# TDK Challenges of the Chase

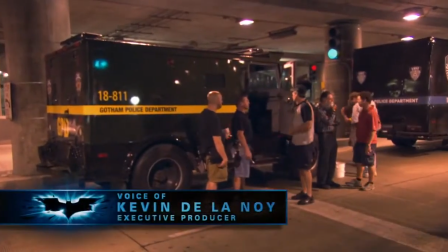0:00 The armoured car chase was an interesting one because we did look at other locations within the States for this.
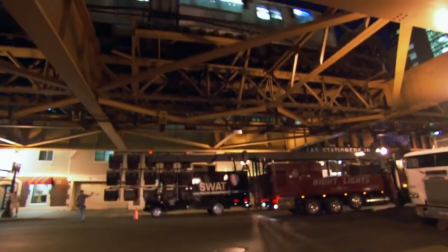0:04 Ultimately, we kept coming back to Lower Wacker, which Chris had filmed on briefly on the previous Batman, so he knew the environment extremely well.
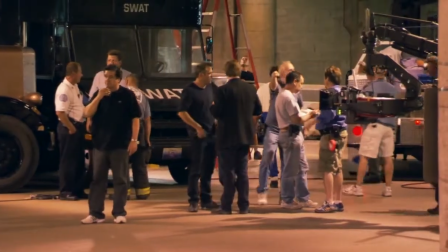0:11 Increasingly, we started looking at this area, and again, the city were fantastic.
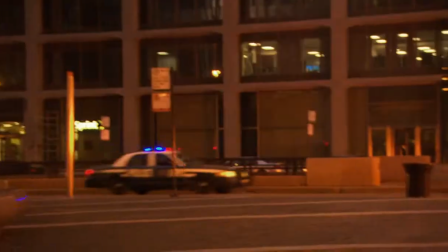0:16 We closed sections of that every night for 3 weeks to do this chase. For this film, Chris wanted to do another action sequence in Lower Wacker.
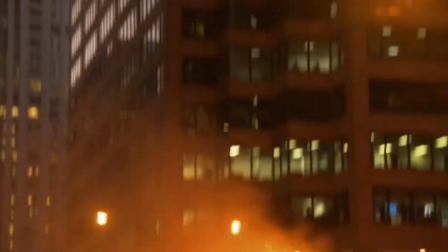0:25 Certainly what tickled me when Chris first proposed it is at a time when a lot of filmmakers are going towards digital medium and digital capture systems,
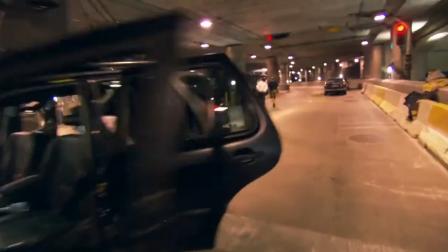0:33 which I think are inferior to 35mm film.
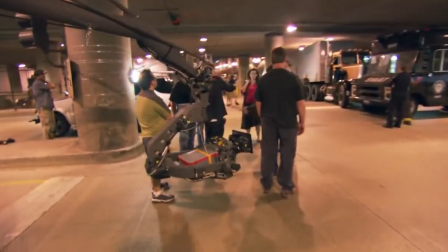0:37 Chris proposed this notion of going to IMAX, which is a 70mm release print,
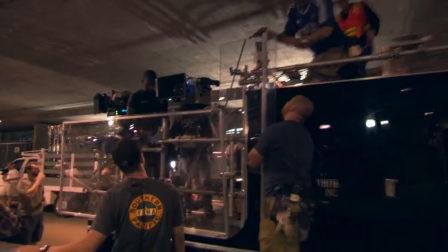0:43 going the complete opposite direction of the digital and putting the absolute best possible image quality on the screen.
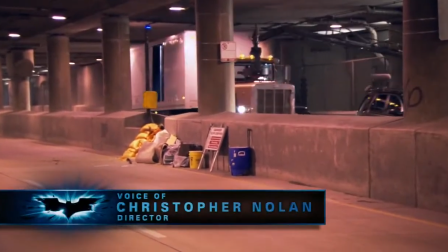0:50 We filmed the entire chase using these lightweight IMAX cameras called MSMs, because we had access to fewer cameras in the IMAX format.
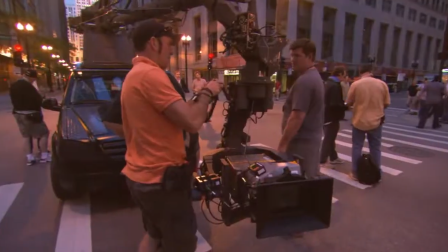0:58 There are very few cameras. We were more precise about just having to choose exactly where we wanted to film them from.
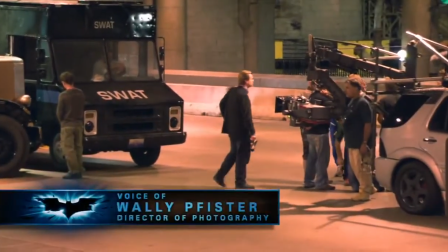1:05 The cameras are enormous in size, they're heavier cameras,
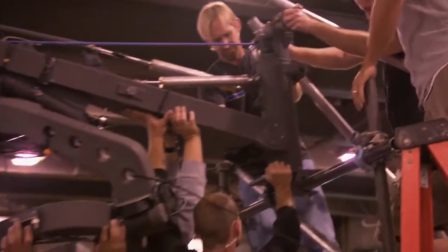1:10 and all the mounts for the camera had to be beefed up from our 35mm mounts.
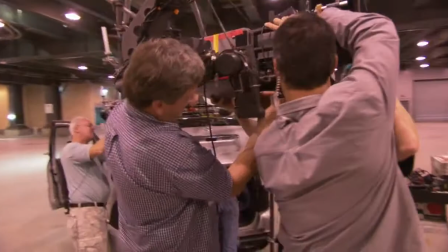1:15 We went to the Ultimate Arm boys with the notion of coming up with a beefed up lev head that could handle the weight of the IMAX camera,
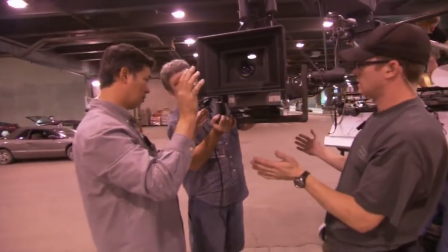1:24 and they came through for us and built a larger, more robust version of the head that we had been using, and it performed fantastically.
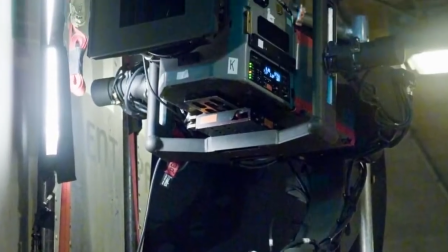1:32 And Mike Lewis came up with these great rigs, hood mount rigs for the IMAX camera, side mount off the side of a car.
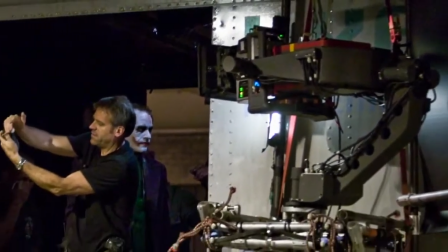1:41 We hung an IMAX camera off the lev head off the side of an 18-wheel tractor trailer with Heath Ledger hanging out the door.
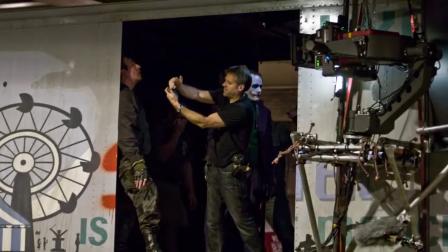1:48 And so we really did end up mounting that IMAX camera in every place we would have mounted a 35mm camera.
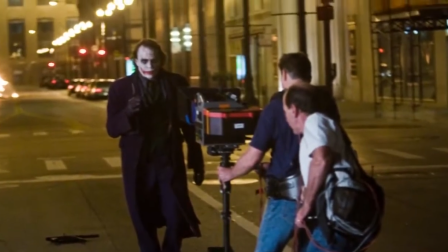1:55 Oddly enough, the size really didn't become an issue in almost any circumstance.
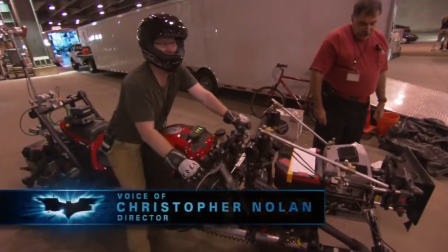2:01 A $300,000 camera on a motorcycle. It's not uncommon during the shooting of this kind of action to damage a camera.
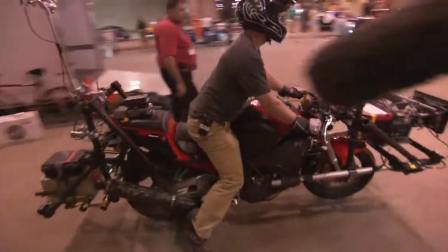2:08 If you're trying to really get the machine in where it needs to be,
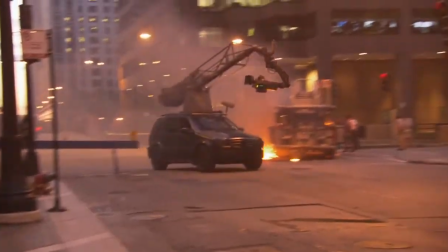2:12 and the lev head mounted on the Mercedes is very, very effective at putting the camera right into the middle of the action.
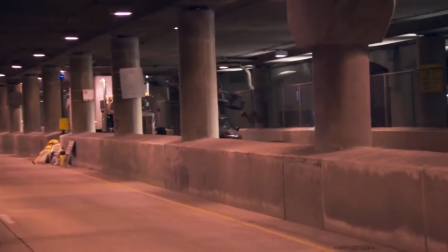2:18 But obviously you take a risk with the equipment when you do that. We did destroy one MSM.
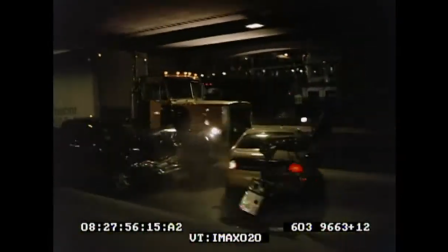2:24 The problem with working in the IMAX format is there were only 4 of these cameras in the world.
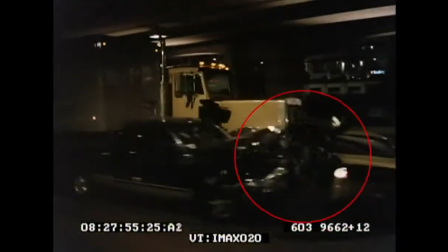2:29 Now there are 3, and that was a little depressing for us all because we grew to quite like these cameras.
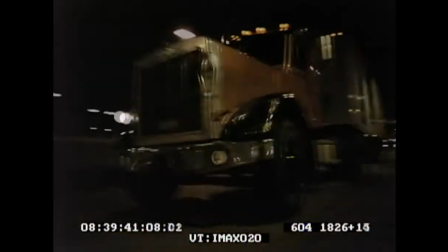2:36 But I think the piece of film is used in the cut. It was a very dramatic shot, but unfortunately the camera got crushed.
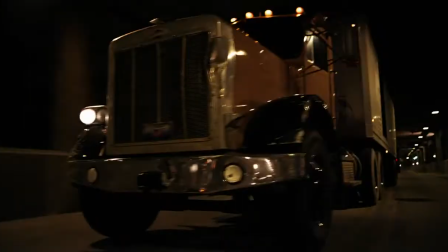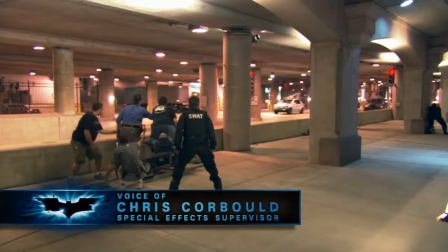2:47 The main thing it changes with our job is that you have to be that more careful about hiding things,
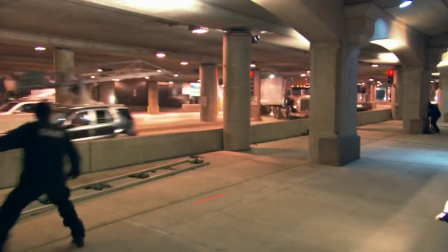2:54 you know, with a normal 35mm format.
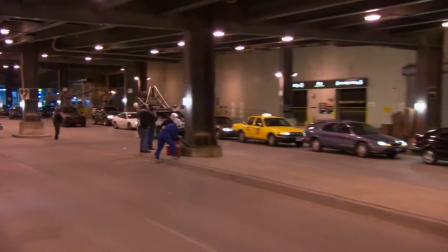2:57 When we're wiring things up, whether it be explosions, you know, it's very easy to, you know, run a bit of black tape up it and it all blends in.
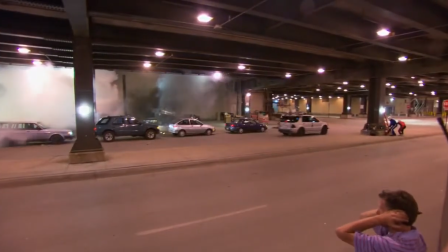3:04 Whereas the detail in the IMAX, you had to be quite careful. You had to spend more time hiding the stuff and making sure that it, you know, wasn't obviously seen.
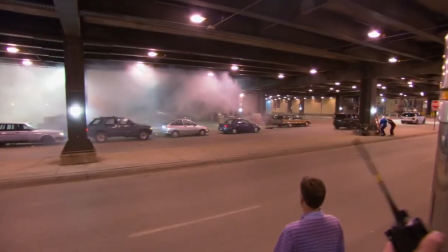3:12 That was the main thing with the IMAX.
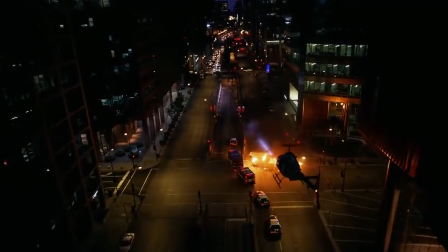3:14 It was a learning curve for us, but it was fun. Lee and I came on early and we basically looked at a lot of IMAX movies to see what you could get away with and what you couldn't get away with.
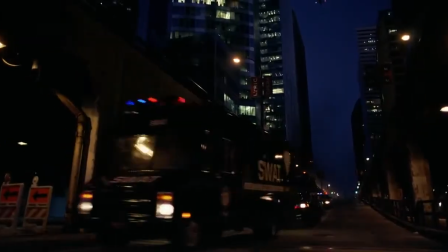3:23 We did a lot of tests with scanning with the visual effects people and then came up with a whole plan.
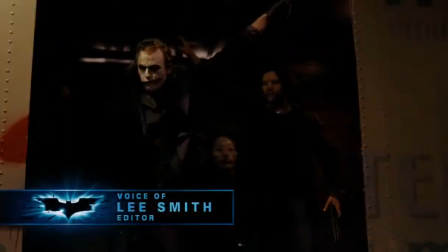3:29 Well, there's several action set pieces in the film.
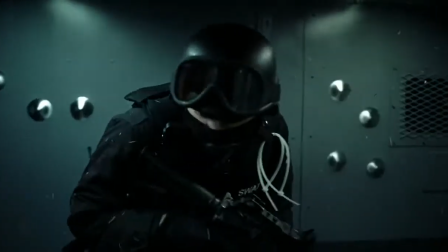3:32 Each of these areas and sequences, you do try and give slightly different rhythms to keep them fresh.
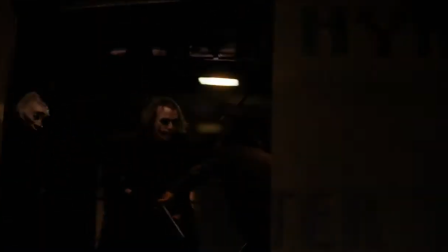3:39 What we tried on this one, specifically because of IMAX, was to slow down a little bit and get to see a little bit more,
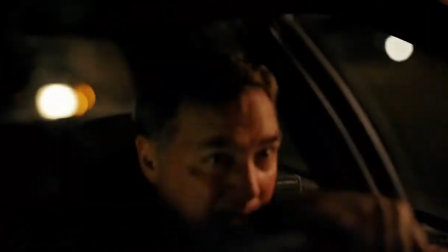3:47 because the natural tendencies in action films are to cut them very, very quickly.
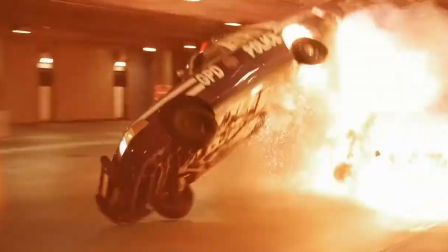3:52 But the action sequences in this film are a little more, let's say, lovingly held, because the shots are so stunning.